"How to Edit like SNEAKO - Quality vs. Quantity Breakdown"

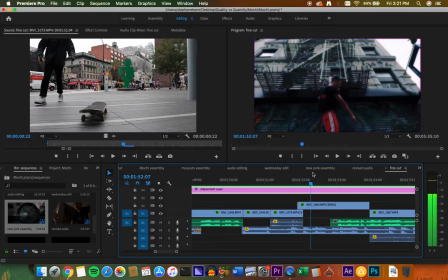(16:23)
So you see him jumping to the right, and here I'm kind of, well, it doesn't time it perfectly, but like right there you see me move to the right a little bit.
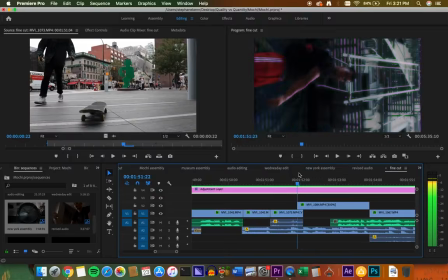(16:31)
And so to get the same turning and zooming effect, I just did it all digitally, which doesn't look that great because you could see like the gaps in the corners of the frame, but you know,
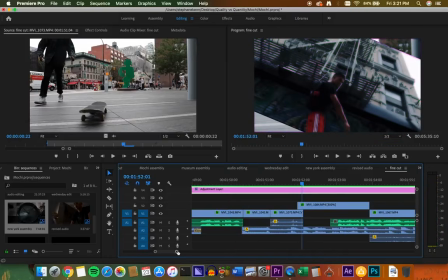(16:42)
it still looks cool. If you watch it all together, I was happy with it. I just wish that I had a rotation on this shot, but I didn't.
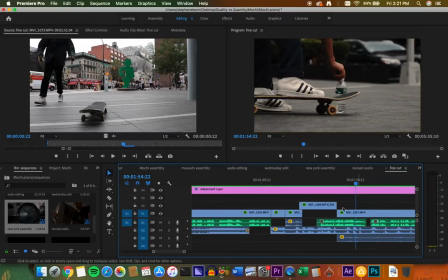(16:51)
This shot's dope because it follows the movement of the skateboard. You see that? Also, alright, well, I'm talking so much at once. There's tons of sound effects. Like, I think this sound effect here is fake, but I had great sound.
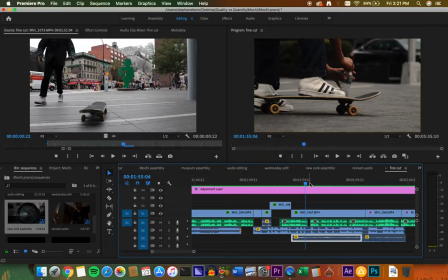(17:08)
Like, this mic that I have on the camera is really good for picking up sounds, like, in front of it. It's a omnidirectional mic, I think is the word. And so it captures everything that it's directly in front of.
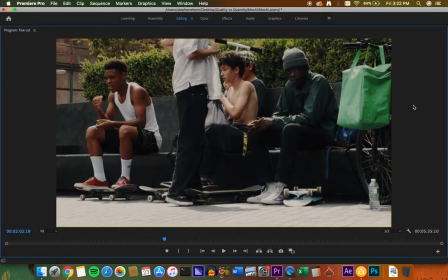(17:18)
But I wanted to get, like, these kids that I have found in New York City this looks like a fucking movie here, right? If you've seen mid-90s or you've seen the movie Kids, like, it just looks like a skater movie. It looks so dope. And it just reminded me of those 90s skater movies.
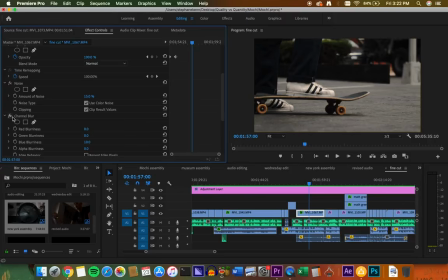(17:31)
So I added two effects on here, noise, and I added another channel blur. And if I take them off, it looks like normal footage, right? For the most part. Oh, also this is another lumetri color. So this is the raw footage. Actually, let me even take off the LUT. So this is the raw footage.
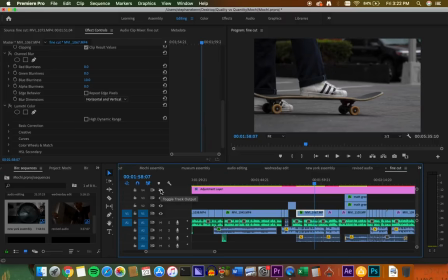(17:50)
Very kind of basic. You know, it doesn't look bad, but it doesn't have the same like pop to it. So with the LUT, already way more cinematic. Then I warmed it up a little bit to make it look more 90s. I added a channel blur to make it look like film, and then the noise to make it look like film.
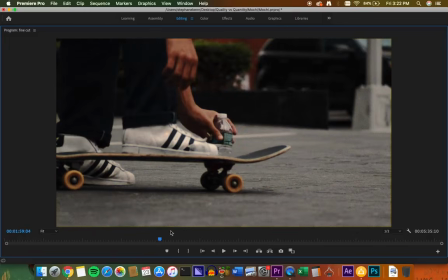(18:05)
And so now what the grain does is it makes it look like a film camera, doesn't it?
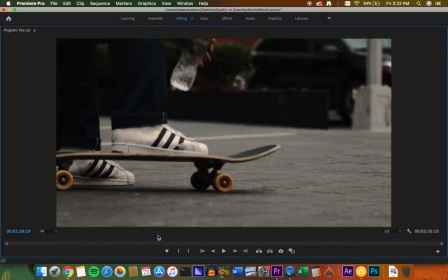(18:11)
A lot of you don't know the difference between film and digital, but it makes it look like those old cameras from the 90s.
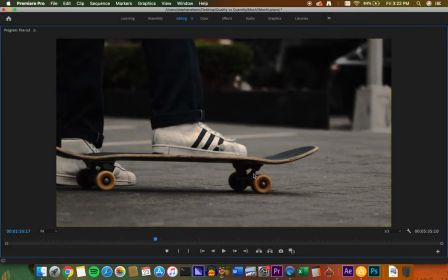(18:16)
Just with a little bit of grain. You know, not too much that it looks like it's VHS, but yeah.
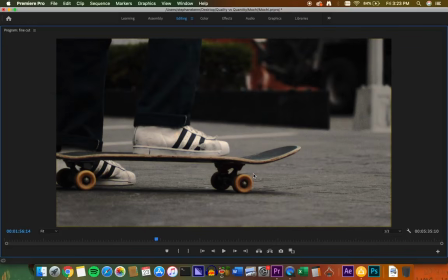(18:22)
Also, you see, like, I have a light facing my face, and something about it is not doing well in the shutter. And so you see this giant flicker effect behind me, but I don't hate it. Man, I've been talking for 20 minutes already.
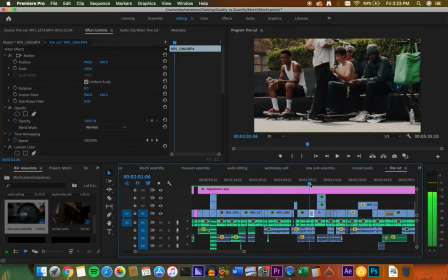(18:35)
My throat is so dry. I might speed through the rest of this because, you know, you don't need to hear see everything.
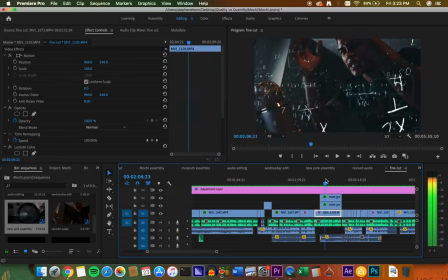(18:41)
But yeah, and over here I just downloaded two green screens. If you click on the original clip, it's green.
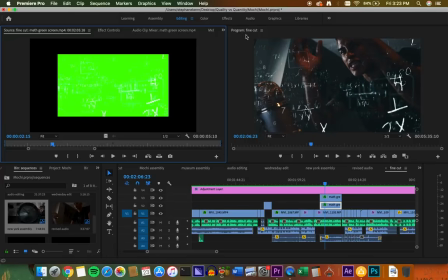(18:48)
You just go to the ultra key effect and key it out, and then overlay it on what you want it to go on. So this is what it originally looks like. I sped it up. I added two of them, and it just looks cool.
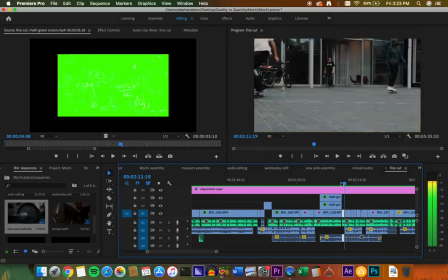(19:00)
Yeah, this montage is dope. Let's look at that real quick. Boom, boom. Doesn't that look like a 90s skater movie?
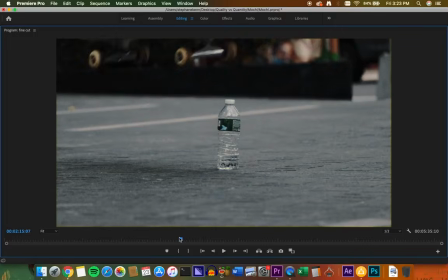(19:07)
Really proud of that. To get this shot here, you had to zoom in all the way.
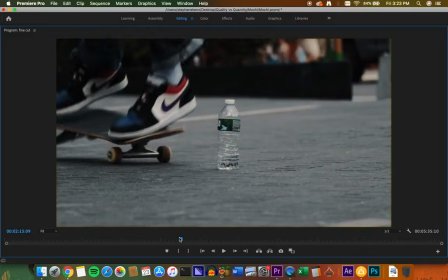(19:13)
This shot could only be done with the zoom lens. You need to get a zoom lens to get a shot like this, but that looks so dope.
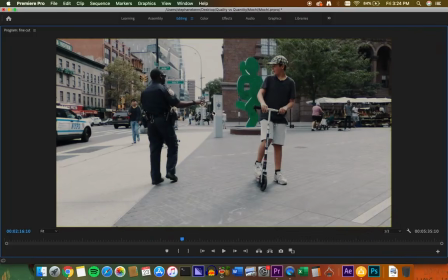(19:18)
It fits the frame perfectly. What a shot. And I couldn't adjust the shutter in time to get this shot.
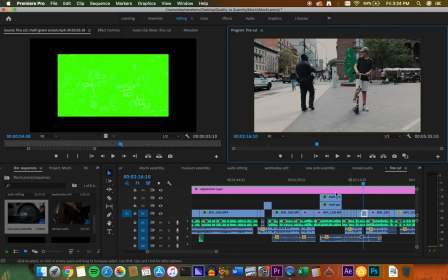(19:26)
Like, the cops just pulled up and kicked him out, so that's why everything looks a little blown out. But I fixed it a little bit in color correction, but it doesn't look perfect.
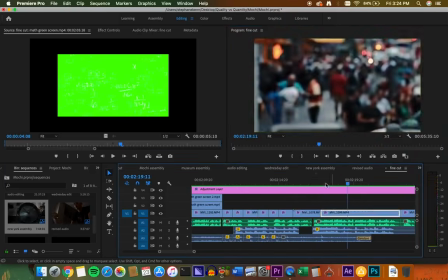(19:33)
But it does look cool that the cop is kicking him out. Here I did a rack focus shot. A rack focus just means you change the focus, so completely out of focus, and then I go in focus. Not a lot of crazy editing here. Basically, there's just a lot of sound effects in this video.
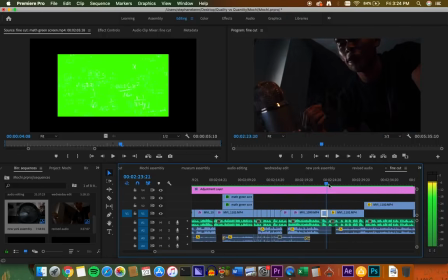(19:51)
Like, that was a big part of editing, is putting all the sounds in. Yeah, walking Times Square, Times Square.
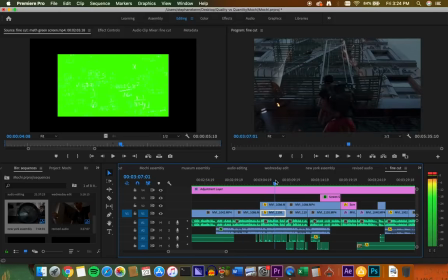(20:01)
Skater kids, cross resolve. Here I lower the opacity of my face.
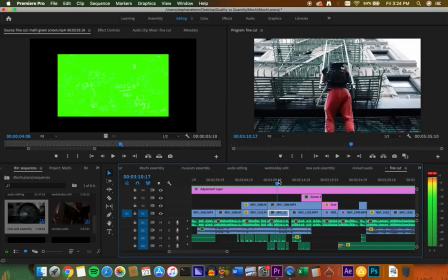(20:08)
Oh yeah, this I could talk about. Here I try to get the Cardi B image to match up with the ladder. I like matching perspective when I do edits like this. Like a lot of time when I do drawings, I like to match up the drawing with the perspective of the image.
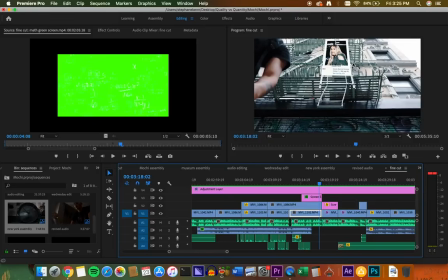(20:23)
So say there's a long wall and it's going diagonal in the frame, I like to draw on the wall as if it's on the wall.